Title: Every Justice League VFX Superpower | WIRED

He's a spacefaring being so he he can he can jump a lot I guess I
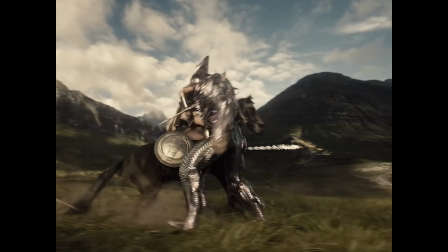guess maybe Earth's gravity is nothing for him so he can jump around very freely He doesn't fly, but he does have the Electro Axe. These characters are all based on Jack Kirby's Fourth World characters, which are just LSD, psychedelic, trippy as hell. You've got to have an Electro Axe. We wanted him to use it. It's got lightning to it. It's pretty R-rated in this version.
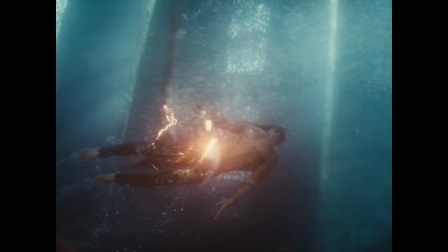He does hack people to pieces. Yeah, that's Steppenwolf.
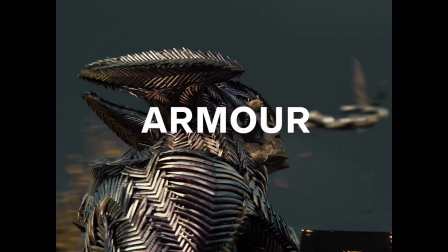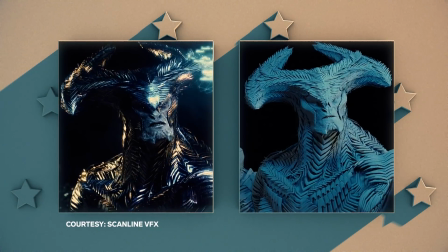It was always adaptive armor, which is why it has all the little... we call them blades you know it's made of all these little blades and they all need to animate and you almost call it mood armor in some ways you know it's when it's docile it kind of looks kind of low-key
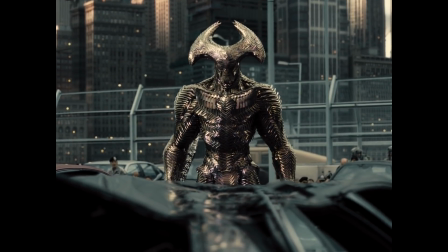although it has a little flutter to it you know and then when he's mad it's super spiky you know which is kind of fun but we always loved it we always
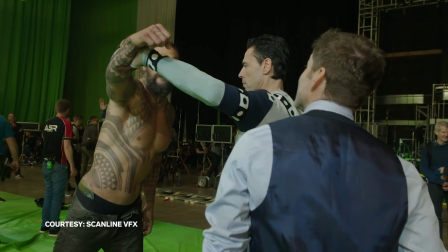loved it and rich citrone played steppenwolf he had a performance capture suit on and the electro axe was i don't think it
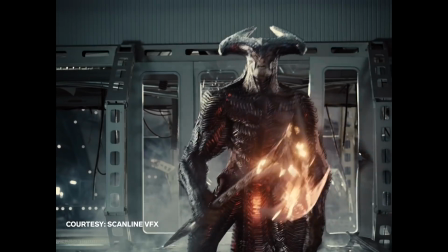It must have been like a scaled version for him. And it had a bunch of LEDs along the blade area, which is where most of the energy would come from.
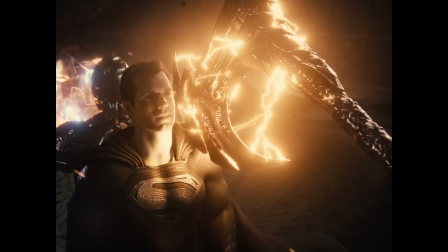Like that scene where he like comes down on Superman, Henry could stand there and it would glow, you know, it would light him correctly. So we were really happy to finally be able to execute it. I'm real happy with it in the movie.
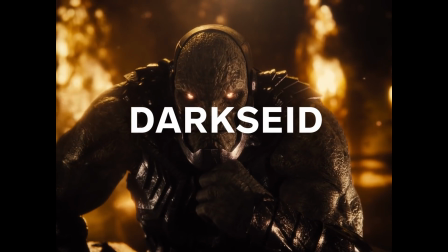Omega beam kills Volko. And it was our one moment to do it because we always wanted to do the Omega beams.
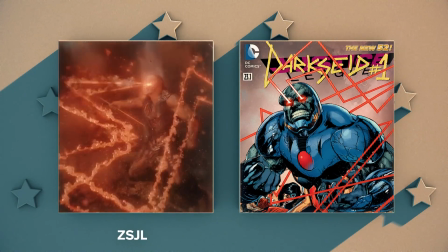The Omega Beams, again, Jack Kirby, Fourth World, trippy LSD stuff, so that was fun.
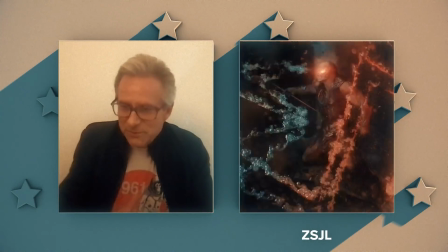Yeah, Jaggy Beams, Jaggy Beams. Green Lantern Power Ring. He's an ancient Green Lantern, you know, 15,000, 20,000 years ago. He wanted his power to be raw, not have a construct to it. Beams. Beams are cool.
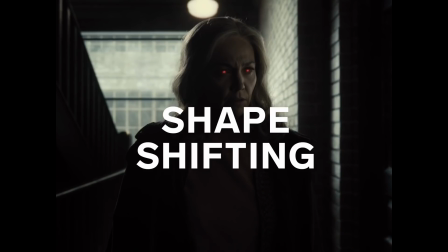Martian Manhunter.
I'll be in touch.
Martian Manhunter, shape-shifting.
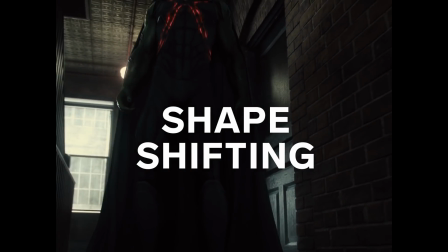A whole conversation with Zach. Always thought it'd be cool for him to be Swanwick. Put in the scene where he's Martha. Really hard to do because we couldn't do any kind of capture on anybody to do this.
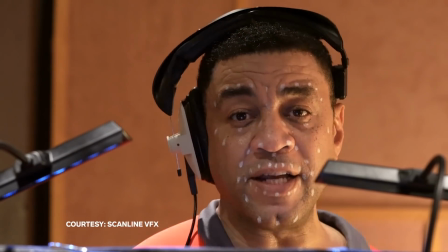We did shoot Harry Lennox remotely because it was COVID. It is COVID times and it was COVID times.
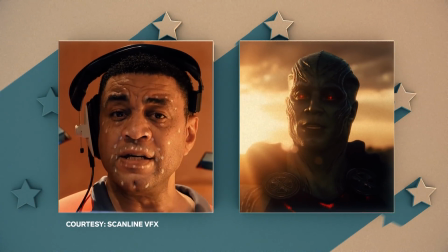We had video of his face delivering these lines that Zach had for him.
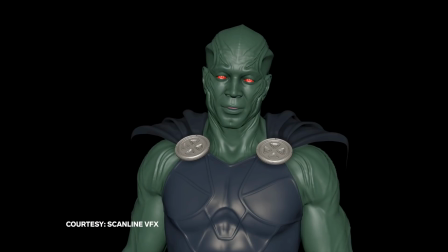But the entire creation was done remotely from home and animated by a very good team of animators at Scanline.
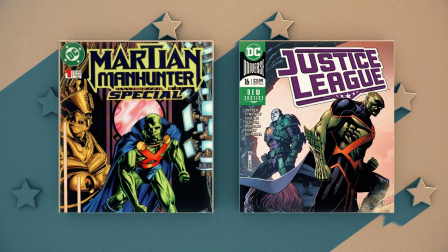Martian Manhunter. We always love him. By the way, he's one of the mainstays of Justice League, so we wanted to really bring him into it by the end of the movie.
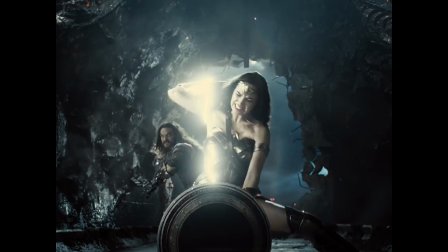So I think that's every major superpower in Zack Snyder's Justice League, but I probably left something out, so I apologize.
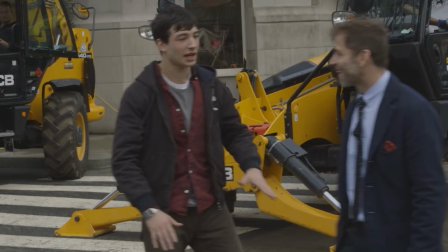We ended up doing something on 2,700 shots in about seven months.
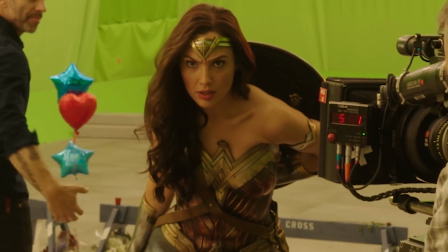And again, it wasn't actually the execution of the work. The simplest shots were the ones to start from scratch. The hardest ones were everything else where something had been done to varying degrees. When I'm working with Zach, I always do a director's cut. Every time.